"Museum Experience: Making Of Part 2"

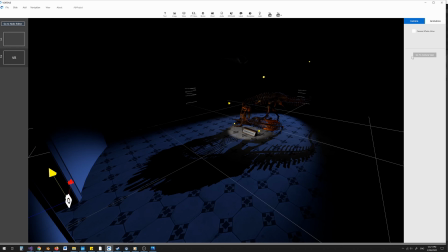[0:03]
So I'm going to put my camera in my start position. I'm going to activate some camera effects.
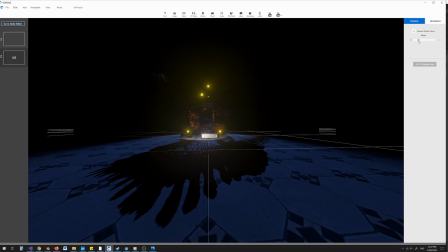[0:11]
I'm going to add some bloom to the scene.
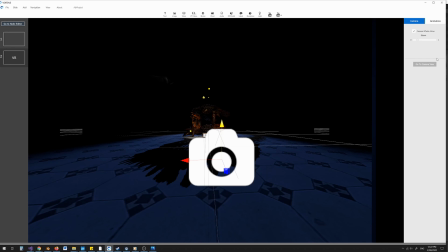[0:16]
And I'm happy with this first location. So what I want to do is I want to create a keyframe for where this camera is located.
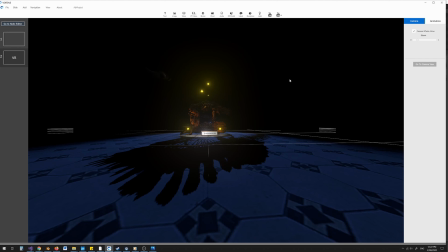[0:24]
Now, when you choose animation and you create this keyframe, you will set the keyframe for the camera's position, rotation, and scale, but also the bloom effect. So I'm going to come to animation.
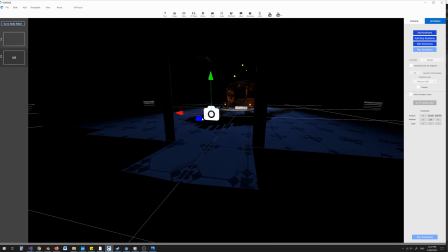[0:39]
I'm going to show you the camera, and I'm going to choose add keyframe. And so now when I've added this keyframe, you can see there's a little yellow dot.
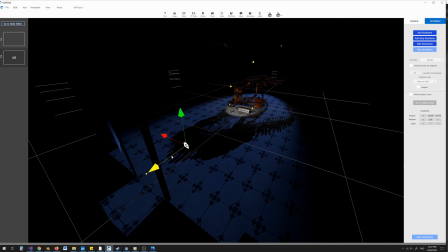[0:48]
The keyframe has been placed in the scene. I'm going to move the camera forward. I'm going to choose add keyframe again. And as I do so, the two keyframes are connected. And this is showing you the path that the camera will travel on as we move forward.
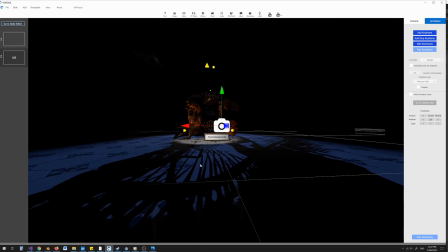[1:04]
So if I move back to my camera view, I want the camera to move forward and end in a position where I can see the dinosaur properly.
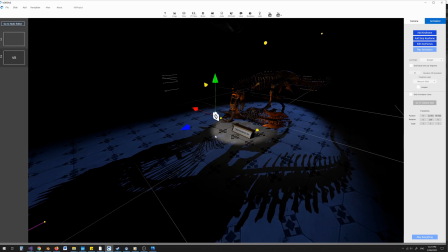[1:13]
So instead of clicking add keyframe, I'm going to choose add stop keyframe. And a stop keyframe is a moment where you can choose to create user experience moments. So the camera will travel and it will stop at this location, and it will only progress depending on the logic that you choose.
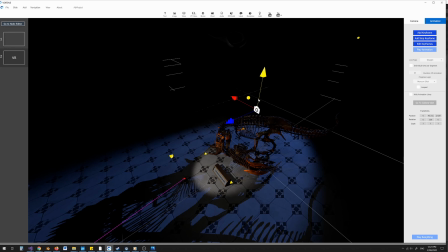[1:31]
And once it's stopped, I'm going to keep the camera moving.
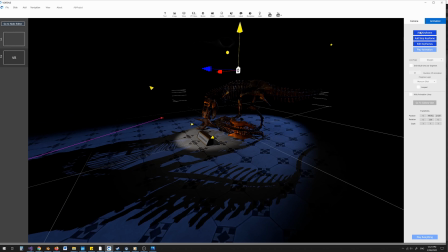[1:34]
So now after it's stopped and we've decided to move on, I want the camera to come up and over and past the dinosaur.
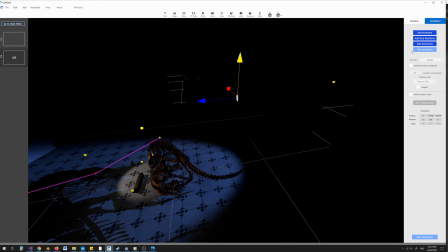[1:42]
And I want it to end about here. So I'm going to add another stop keyframe over here.
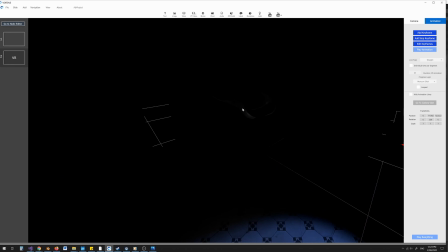[1:50]
And the reason I want to do that is you can see we have our hidden manta ray.
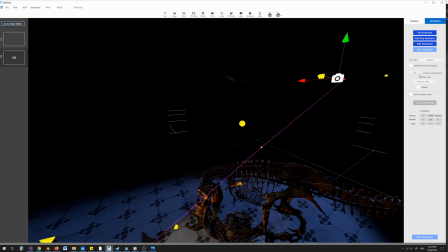[1:57]
So this is now a 10-second animation, and I'm going to move on with time. And what that means is I can set these stop points to wait for 2 seconds.
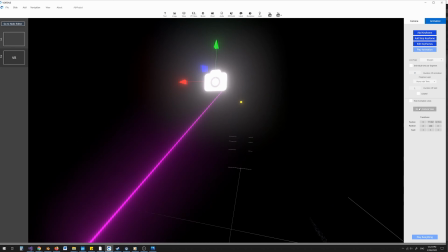[2:09]
So let's go to my camera view and choose play animation.
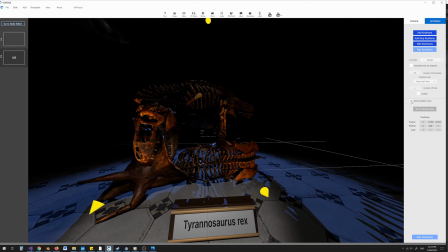[2:17]
And you see we stop for 2 seconds, and then we continue our animation.
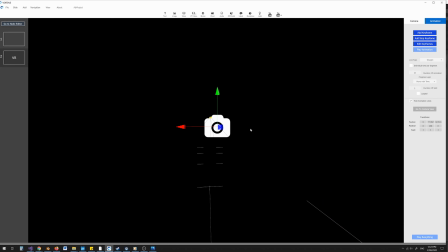[2:22]
And because I don't have it looped, the camera will stop here regardless of whether or not you have chosen to have a stop point or not. But this is all moving a bit quickly for me, so I want to change it to a 20-second animation.
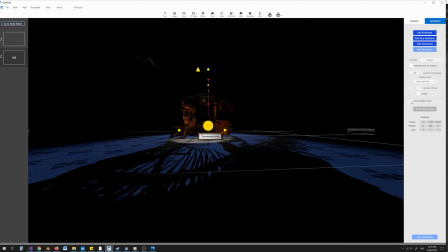[2:41]
And you can see now the camera slows down. And you can hide these animation lines in the keyframes as you travel.
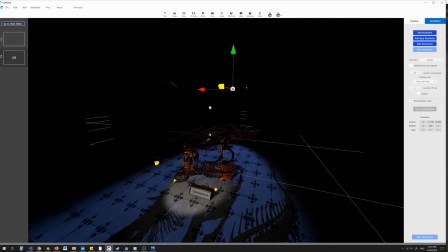[2:51]
Now the thing is, I want, after the camera has moved past our Tyrannosaur, I want us to reveal our manta ray.
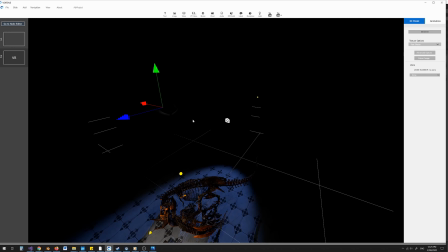[3:00]
And the way I want to do that is with a light. I want the light to turn on. So what I'm going to do is I'm going to select another light, and I'm going to choose spotlight.
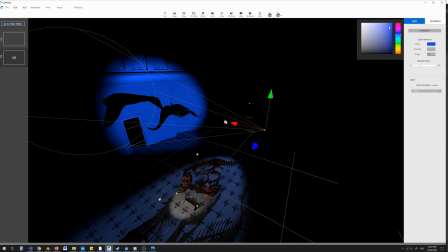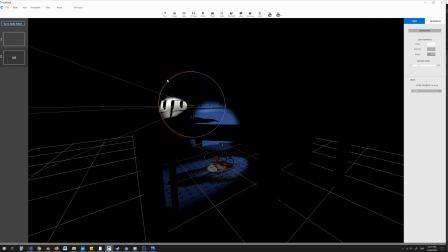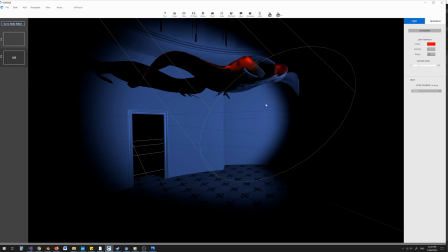[3:24]
All right, so I've created some fairly dynamic lighting on my manta ray,
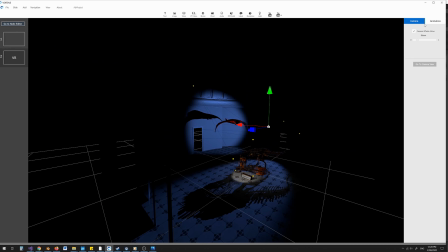[3:29]
but of course now the effect is somewhat ruined because
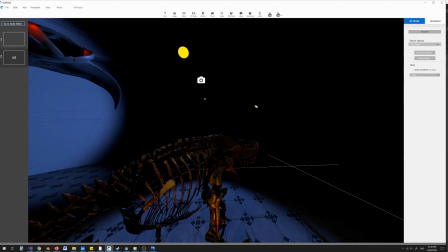[3:35]
I can already see my manta ray, and that's detracting from this original experience of the Tyrannosaur that I'm creating.
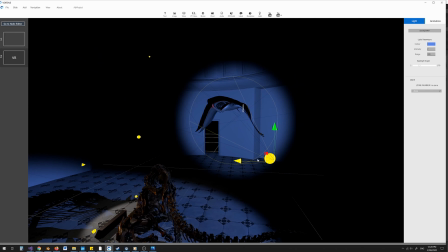[3:43]
So what I want to do is I want to animate the lights. And what I'm going to do is I'm going to turn the intensity to 0.
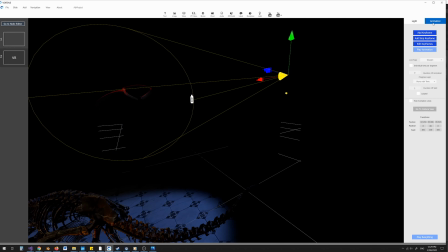[3:51]
And so now you can see the light is off. I'm coming to my animation tab, and I'm going to choose add keyframe. And this creates a keyframe in location. And it also creates a keyframe for all of the light parameters.
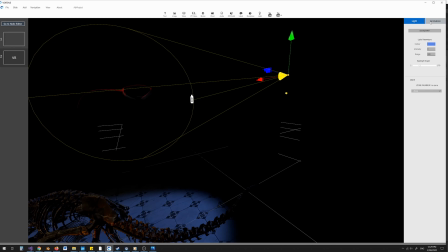[4:05]
So the next thing I'm going to do is I'm going to go back to my animation, and I'm going to choose add stop keyframe.